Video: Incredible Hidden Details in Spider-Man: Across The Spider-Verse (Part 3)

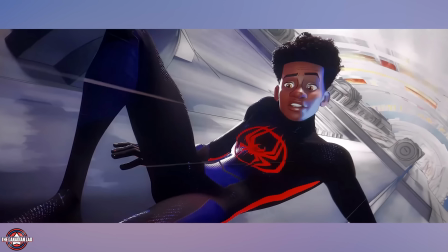8:23 Number 18 After getting on top of this high-speed metro that was headed upwards, notice at one point Miles tries to shoot his web but it flies backwards.
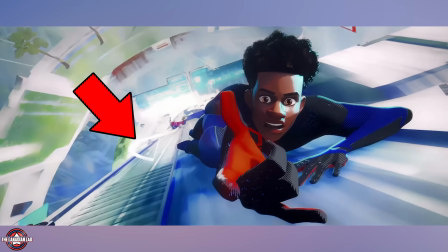8:31 This shows how fast the metro is moving, as the air resistance is strong enough to overcome the strength of Miles' web.
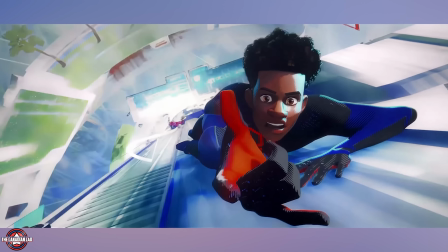8:37 The animator's attention to detail in this scene is commendable as they have stayed true to the laws of physics even in a comic book film like this.
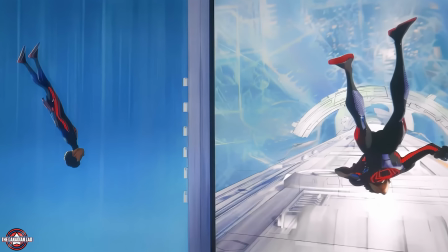8:44 Number 19. When Miles decides to take another leap of faith and kicks Miguel in the chest, Miguel catches it.
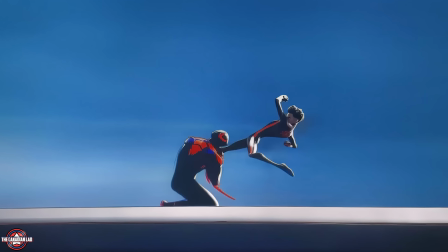8:50 After seeing this, Miles counter-attacks with the kick from his other foot.
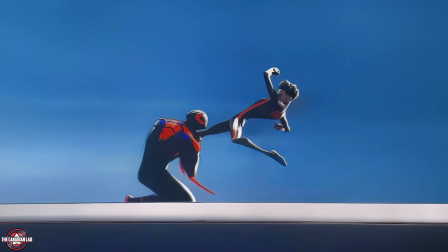8:53 But notice Miles manages to execute these actions without ever making contact with the ground, in this case the top of the metro.
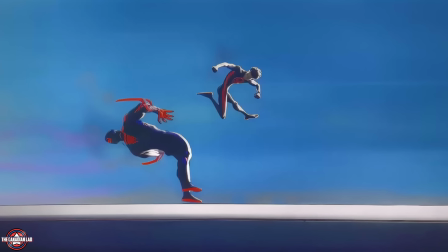9:00 This attention to detail is significant since it was included in the animator's storyboards prior to the animation process.
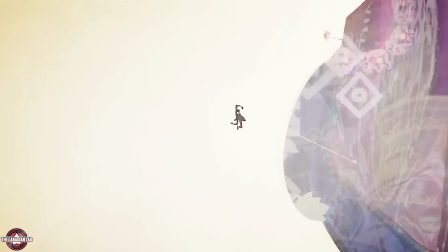9:06 Remember, in an animated movie, every action holds purpose and is carefully crafted. So what I'm trying to say is, Miles did not plan for the second kick.
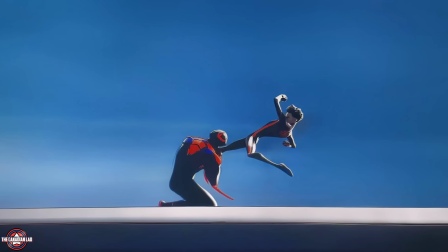9:14 But upon realizing that Miguel had caught his first kick, he instinctively improvises with the second kick.
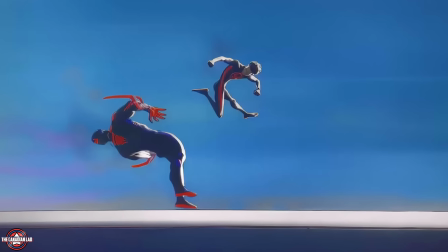9:20 And that's why I respect the animators of this movie so much. They don't do anything simple, even if it's for less than a second.
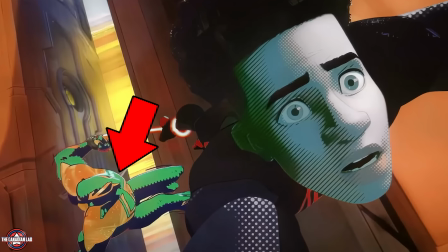9:26 Number 20. During the chase, parts of Miguel's body appear to be colored green. This could be a nod to the comics where a variant of himself puts on a green suit.
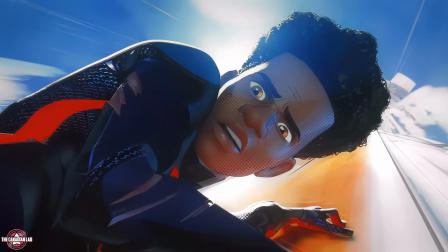9:34 Number 21. When Miguel tells Miles that he's the original anomaly, Miles starts glitching in that moment.
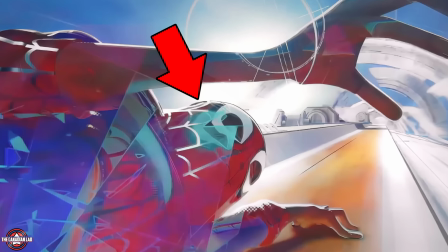9:40 And here, Miles glitches back to his original Spider-Man outfit for a second. The very costume that he bought from Stan Lee.
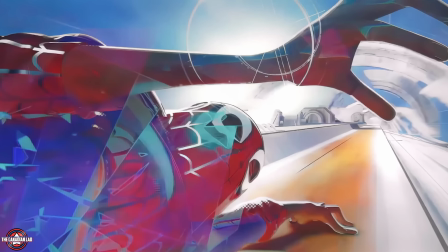9:46 Now, I was wondering why would Miles glitch into his previous suit?
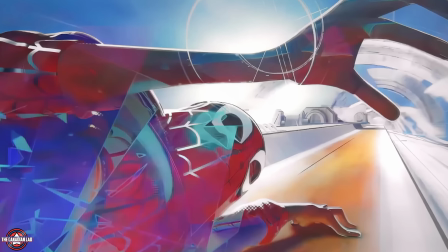9:49 And I believe the animators intentionally incorporated it as a reminder to the audience that despite Miguel's assertion that Miles was never meant to become Spider-Man,
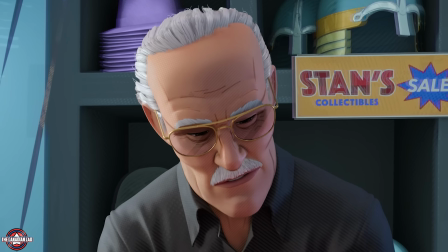9:57 Miles himself made the conscious effort to purchase this suit in the first movie.
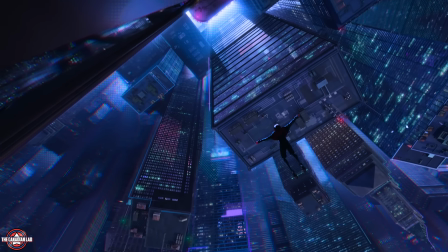10:01 This signifies that he forged his own path towards becoming the hero he is today, regardless of whether it was predestined or not.
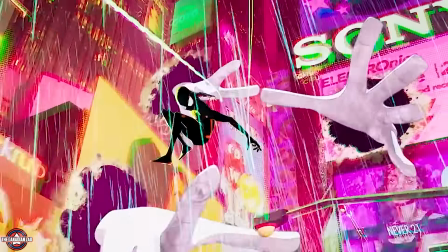10:08 The fact that Miles is an anomaly and yet everything appears to be fine in his universe serves as evidence that he may have a valid point against Miguel.
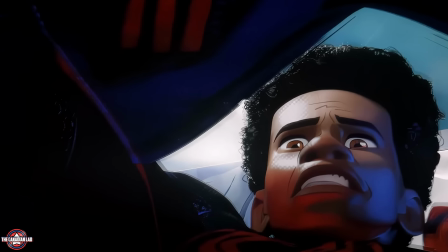10:17 It suggests that not all anomalies are inherently negative and that canon events can be broken.
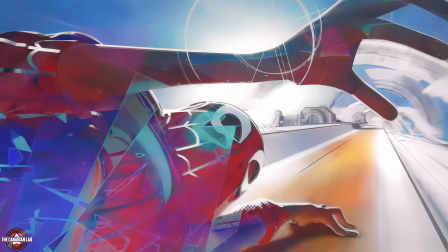10:23 And this original suit appearing here is a powerful reminder of that message. Number 22.
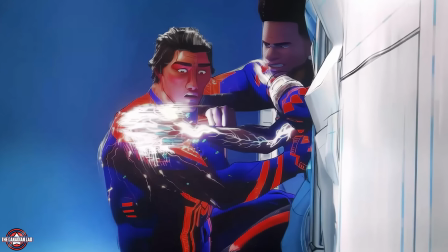10:28 In this iconic scene where Miles says I'ma do my own thing, a lot of people seem to think that Miles overcharged Miguel's suit with his venom blast.
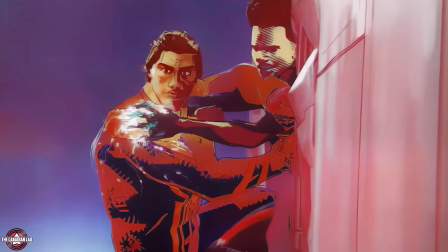10:36 But that's not entirely true. Notice Miles doesn't overload it, in fact he does quite the opposite.
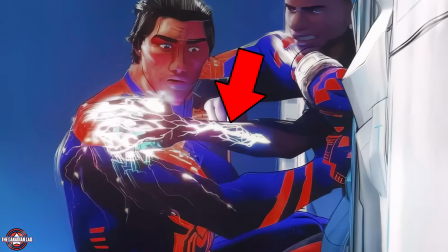10:41 He absorbs all the electric powers from Miguel O'Hara's suit. If you notice carefully, the energy isn't flowing from Miles's body to Miguel,
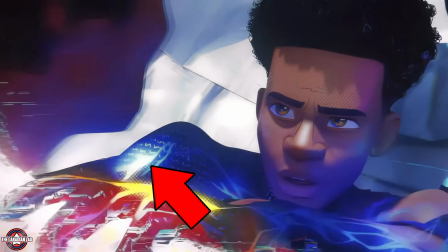10:48 it's flowing in the opposite direction, indicating that Miles is actively draining all the energy from Miguel's suit.
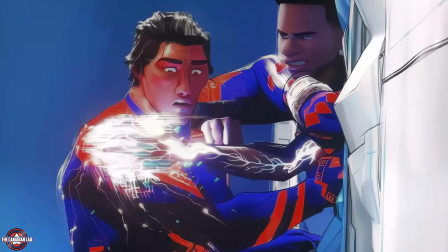10:55 And look at how Miguel went into panic mode as soon as he saw what was happening. He had been prepared for attacks, but having his power sucked out was not what he anticipated.
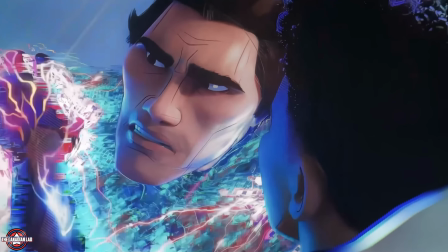11:04 Now this is one of my favorite details from this movie. Solely because Miles came up with this idea of absorbing Miguel's energy after he touched his shoulder the first time around.
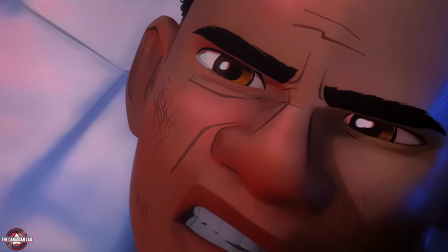11:12 When energy sparked, that's when Miles realized he could potentially dry out Miguel by sucking his electric powers.
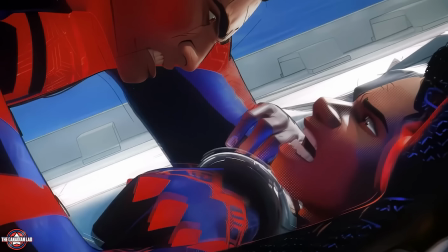11:18 And that's exactly what he did. So a few moments ago, Miguel was holding Miles down but now the tables have turned and it's now Miles who has Miguel under control.
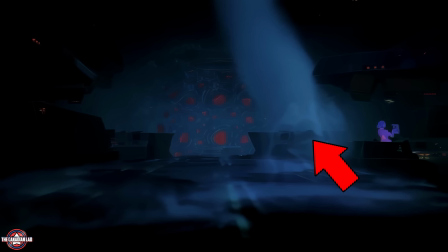11:26 Number 23. After Miles comes back to the base all invisible, Margot Cass gets suspicious.
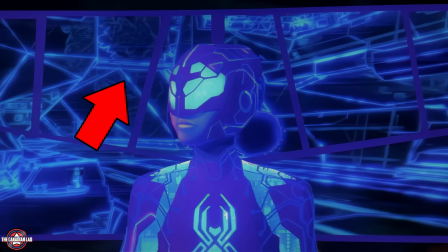11:31 And here we get a glimpse of how technologically advanced she is. Notice she initially employs a general scanning method to detect any potential intruders.
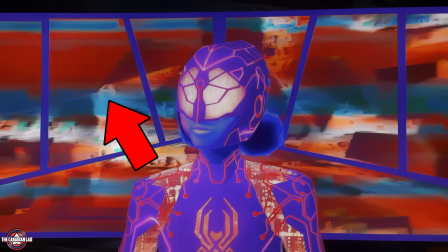11:39 Then she switches to night vision and lastly thermal scanning. Number 24.
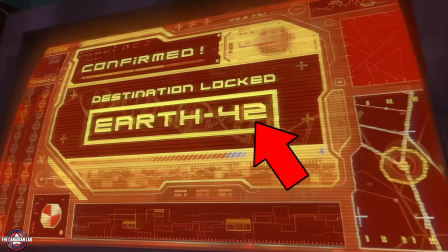11:43 After Miles completes his retinal scanning to return back home, the system reads the DNA of the spider that originally bit him.
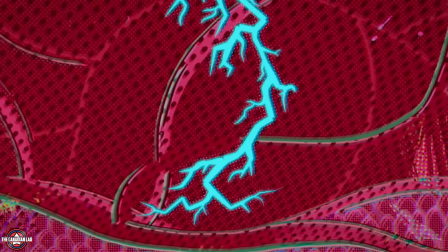11:49 And it makes sense because the spider's DNA and Miles' DNA are now one and the same.
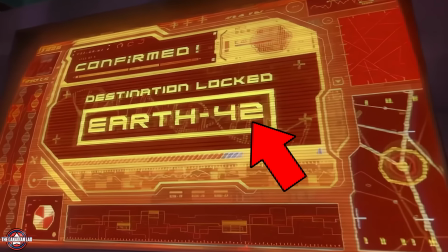11:54 So had we noticed this in our first viewing, we would have known already Miles is headed to a wrong dimension.
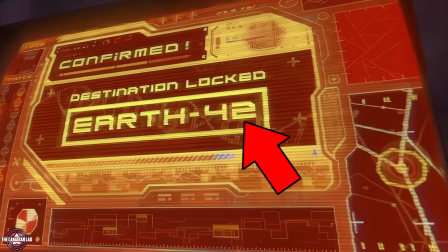11:59 But these shots literally last for one second on screen. Which is why most of us couldn't tell a big twist is coming.
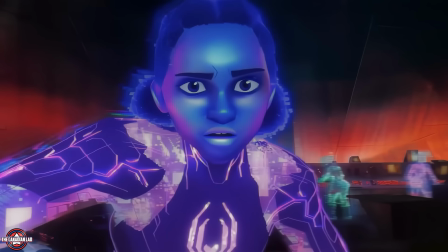12:05 Number 25 At this point, we all know it was Margot Cass who chose not to stop Miles from returning home.
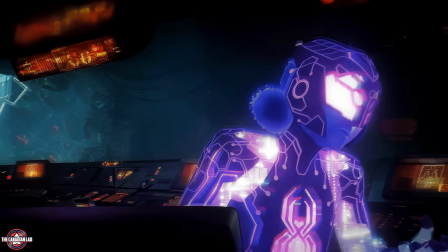12:11 She could have stopped Miles with a simple press of a button. Now we all know that. But notice even before the system began the process of sending Miles back home,
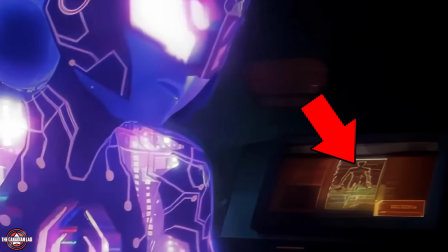12:20 Margot Margot already knew it's Miles who's playing with the system, as she could see the scanning of Miles' body.
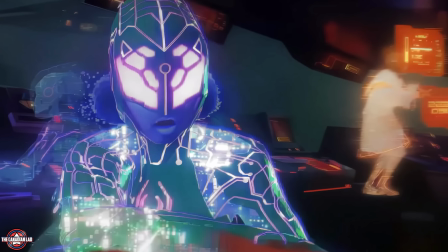12:25 And yet she lied to Lila and said she has no idea who's doing it. So Margot was always on Miles' side, right from the beginning.
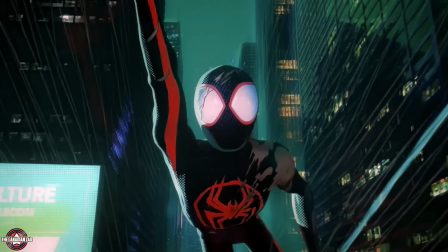12:32 Number 26.